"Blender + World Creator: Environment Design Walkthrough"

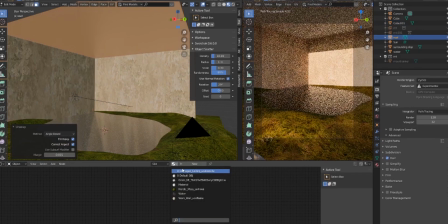So I wanted to kind of create that but in an interior space since I really miss hiking,
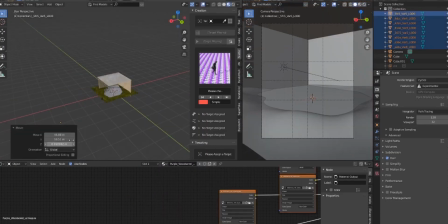I really miss getting out to the outdoors and a lot of the national parks are just I think opening up again for visitors so hoping to maybe get out to some soon on some road trips
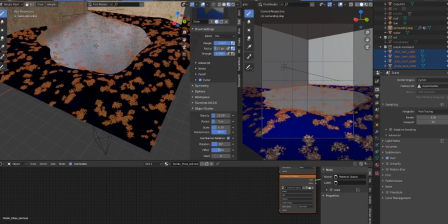so in the meantime this is the next best thing is creating these things
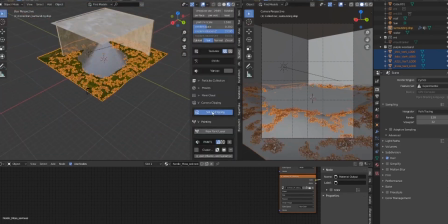in 3d so i use something called scatter it's a great add-on
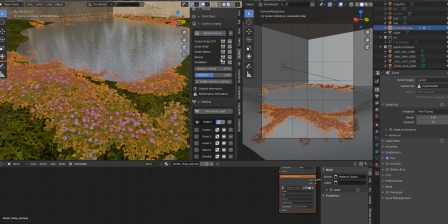from the blender store i've linked these in the
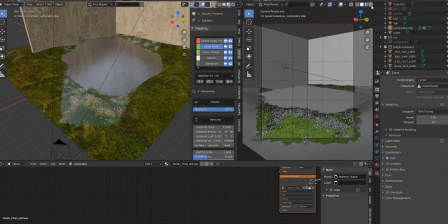description you can see them and download this one it's a paid one as well but supports a great
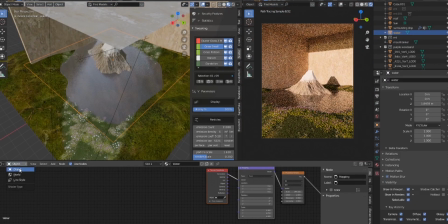creator he's doing some great work and you can very quickly scatter some assets from your own assets that you create or things that you can get from Quixel.
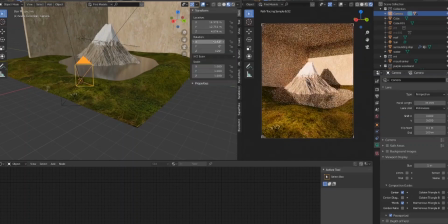I use some grass from Quixel and also some ones that are built into the add-on.
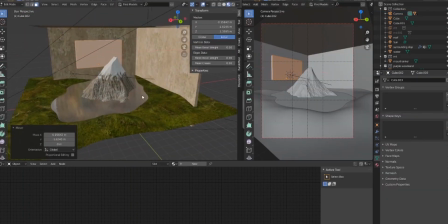So it really quickly builds up a really beautiful looking grassy scene that's realistic because everything
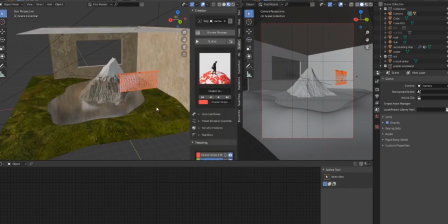is just kind of scattered randomly in your scene and it looks more realistic.
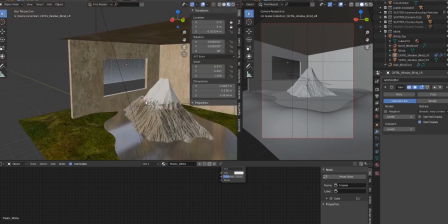You don't have uniform clumps of grass it's kind of more distributed evenly. I've got some objects that I've made from other scenes like this is a
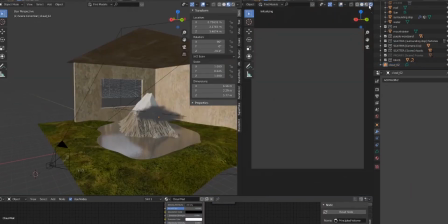Shades that I can bring in from another model that I worked on before and then I mess around with some VDB clouds here
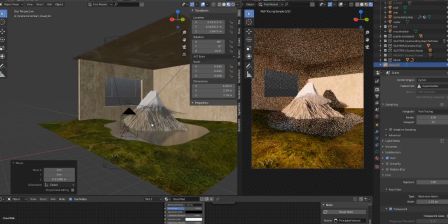This ended up not really working in my scene as much as I thought I kind of just wanted the focal point to be the mountain Instead of the clouds kind of around it
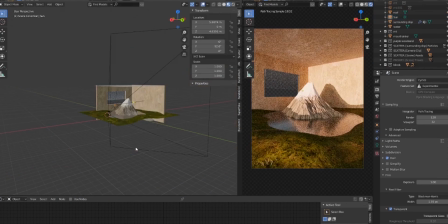So I ended up just kind of moving these around playing around them seeing how they work, but I end up taking them out of the scene
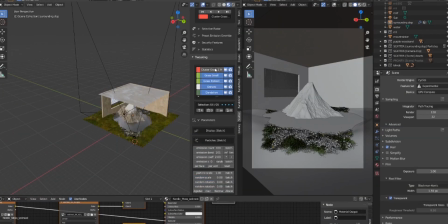So I actually reboot blender again here because I use something called botanic
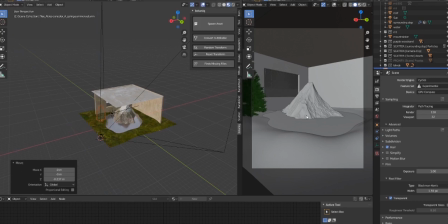It's another add-on to bring in trees into my scene, so I've got some nice coniferous trees that I'll place around here in my scene.
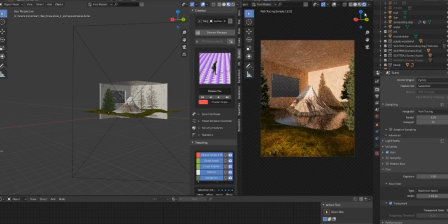Mount Rainier, one thing that really stuck out to me is just the how different it is as you get up into a higher elevation there.
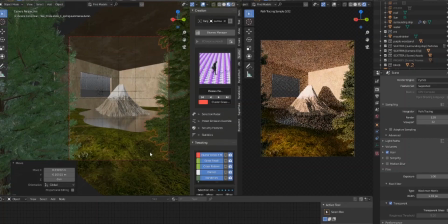So when you're in the ground it's it's very grassy, very dense trees, and then as you get higher up it's very snowy with these really beautiful coniferous trees.
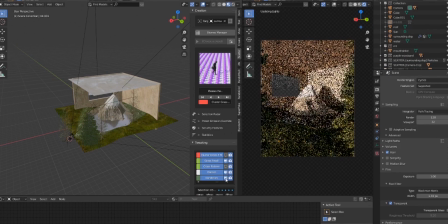So I come want to capture that by putting some of these coniferous trees in the scene and kind of having those scattered around.
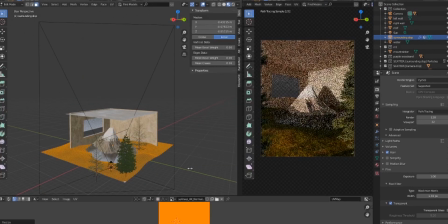I mess with them kind of moving around in different points of the scene but I ended up having them framing the camera a bit
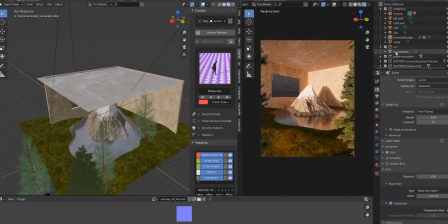so you have this bit of depth in the scene so you're kind of almost looking through the forest into the room.
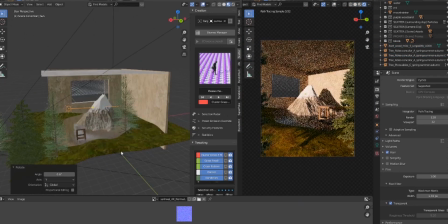I'll drop in a couple other assets here this is a stool from Quixel I'll play around with putting that in to
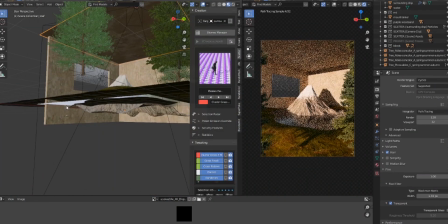make it seem like you could be sitting there looking at this mountain but I end up not really liking how it looked for the scene so I took that out.
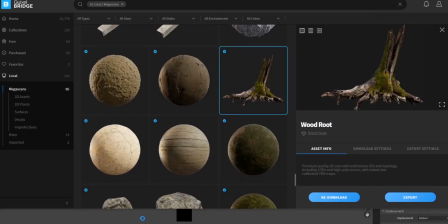Again 3D is all about experimentation that's what's great about it you can very quickly delete things change your camera view add in different lighting add in different objects
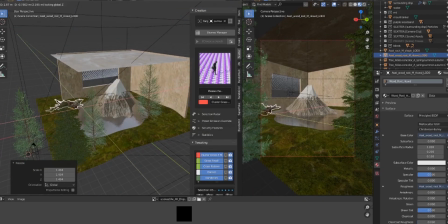just with a click so it's really fast really efficient to move around and that is why i love designing in 3d compared to drawing in
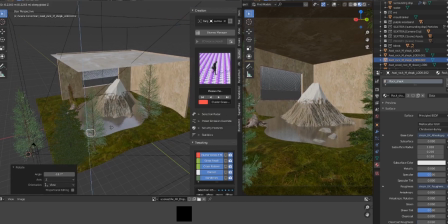2d because it's much more forgiving in 3d you can kind of make mistakes and delete things very quickly and move things around so
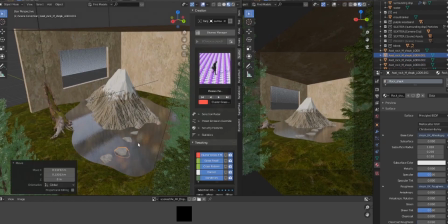here i'm adding in like a little bit of a pathway and i've kind of used this in a couple different renders i've made recently where i kind of use the
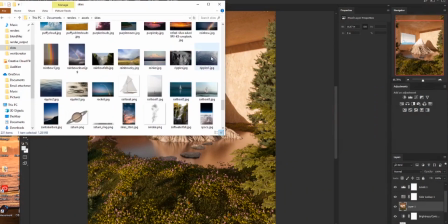same rock and flip it rotate it and just because I've rotated it differently it looks like a different rock even if it's the same rock and I can make a nice little pathway.
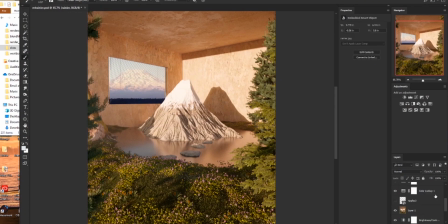So now it's rendered that took a couple hours to render because there's a lot of volumetrics I added in to the scene probably didn't need to do that as much as that but hey it looks great I think rendered at 400 samples so very little noise if at all I can't really notice
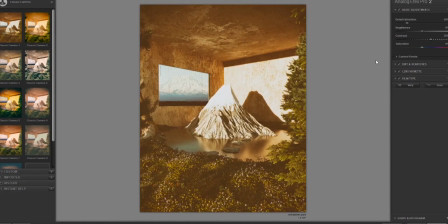anything at first glance unless you're really looking closely at corners.